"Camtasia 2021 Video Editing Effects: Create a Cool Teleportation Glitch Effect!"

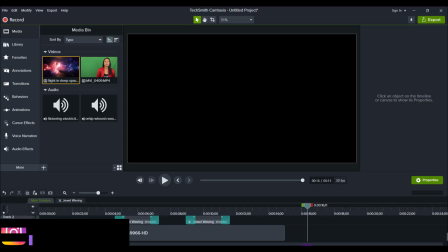Hey everyone, how's it going? It's Jewel Tolentino here. All right, so in this video, I'm going to show you how to create this teleporting effect in Camtasia 2021.
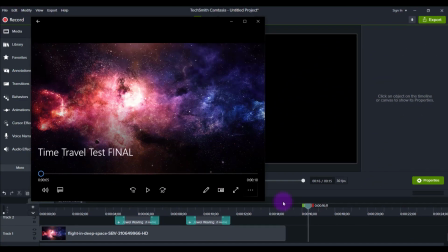All right, so let me pull up the video that I created here. It was just a time travel test, right?
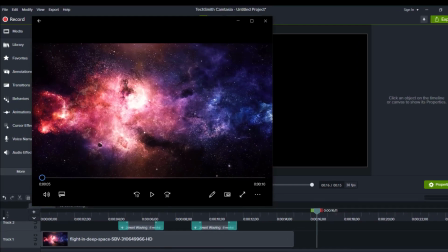A teleporting test video. And let's play it here, and then I'll show you how I created this.
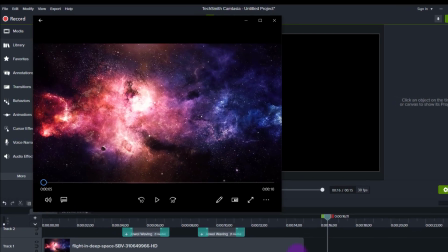So I'm going to press play.
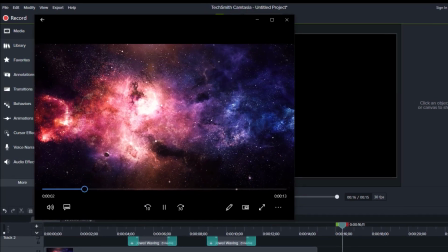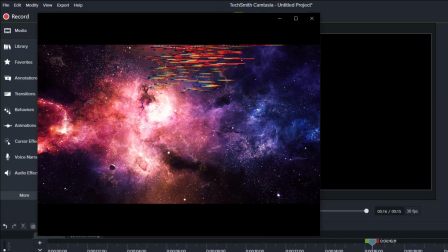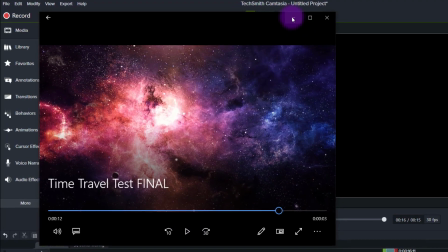All right, so that was the video. And as you can see,
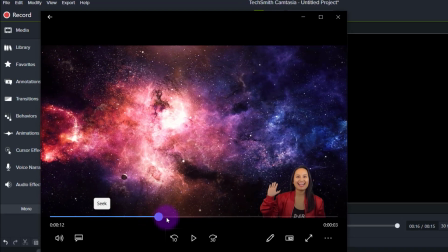I started off down there and then moved over to the left and then went upside down.
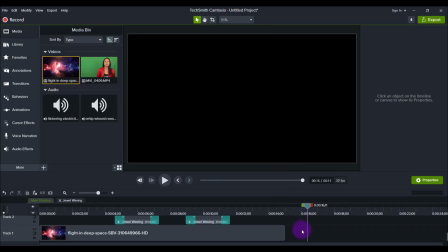And so let's break this down. So I'm here in Camtasia 2021 and I have it all laid out here on the timeline. And it's made up of the initial background, which was that space footage that you see.
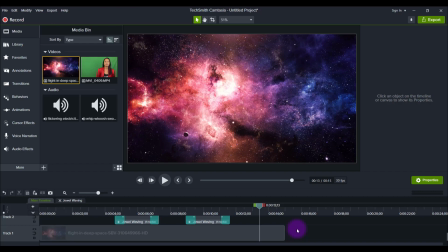This is from Storyblocks. It's the stock footage website that I talk about a lot. So that's essentially the background. Next is some green screen footage of me that I filmed a while ago,
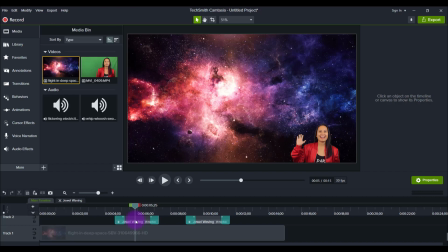and I just have it in my library. Now, you don't have to use green screen footage. I just thought it would be funny to show me waving and then doing a teleportation thing. But you can do this effect on an image, a regular video clip,
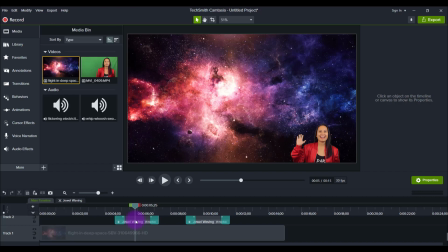or if you find some green screen footage on a stock footage website. So I just use me as an example. And then we've got our audio, which is this flickering electricity.
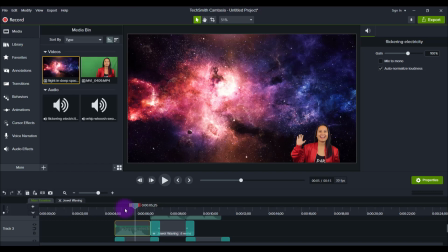And I chose that because it signifies kind of like a zap, you know, an electricity zap, and then I'm teleporting. So I've got that, and then I've got a bunch of transitions, which creates the glitch effect.
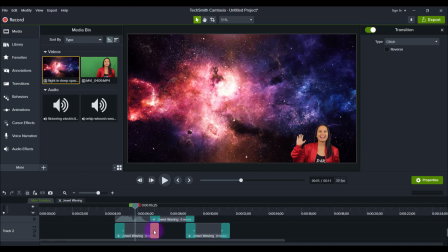So everything correlates together, and so when you see the video, it all matches up, and it all seems really cool when you watch the video. So those are the elements that you want to have here. And basically what I did was dragged the
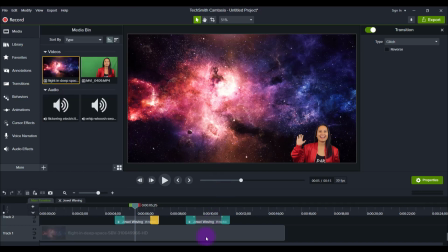video footage of the space down to the bottom layer because we're going to be stacking everything on top of it. And you know, this doesn't have to be a video. I liked it to create more of an effect because it's like, it's the background footage isn't moving a lot,
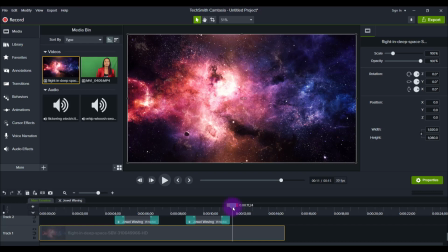but it moves enough to create those little details. You can, however, use a still image if you want. You don't necessarily need to use video footage like I did. So you can see that the background does like a slight zoom in effect, and I got this from the website Storyblocks.
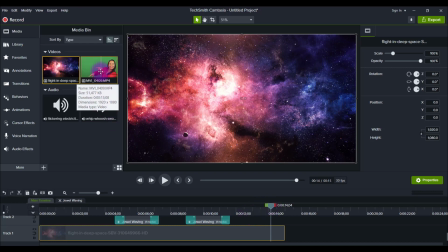Next is the green screen part of me, and you can see up here it's actually green, right?
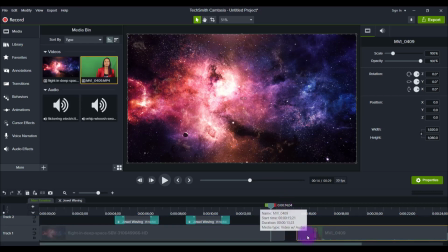I had to remove all this stuff, so let me show you what I did. I'll just silence this. I filmed this a while ago because I knew I'd be using these kinds of little funny video clips of me in my videos.
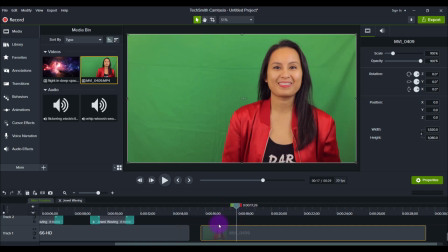And so here's me, right? And let me just chop it off here because we don't need the entire thing. And then I think I start waving.
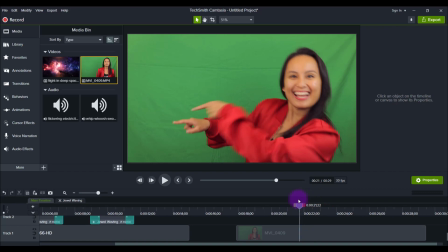And then, oh, then I do another movement. So let's just keep it at the waving part.
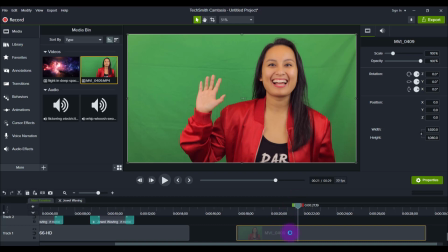I did a bunch of different movements and then I like chopped them up. We've got here the waving, and you want to make sure that when you film green screen that you're very well lit so that you can remove the green screen properly, and try your best not to have as many wrinkles in your green screen.
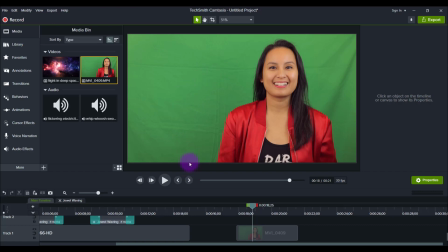But it did a pretty good job of removing it.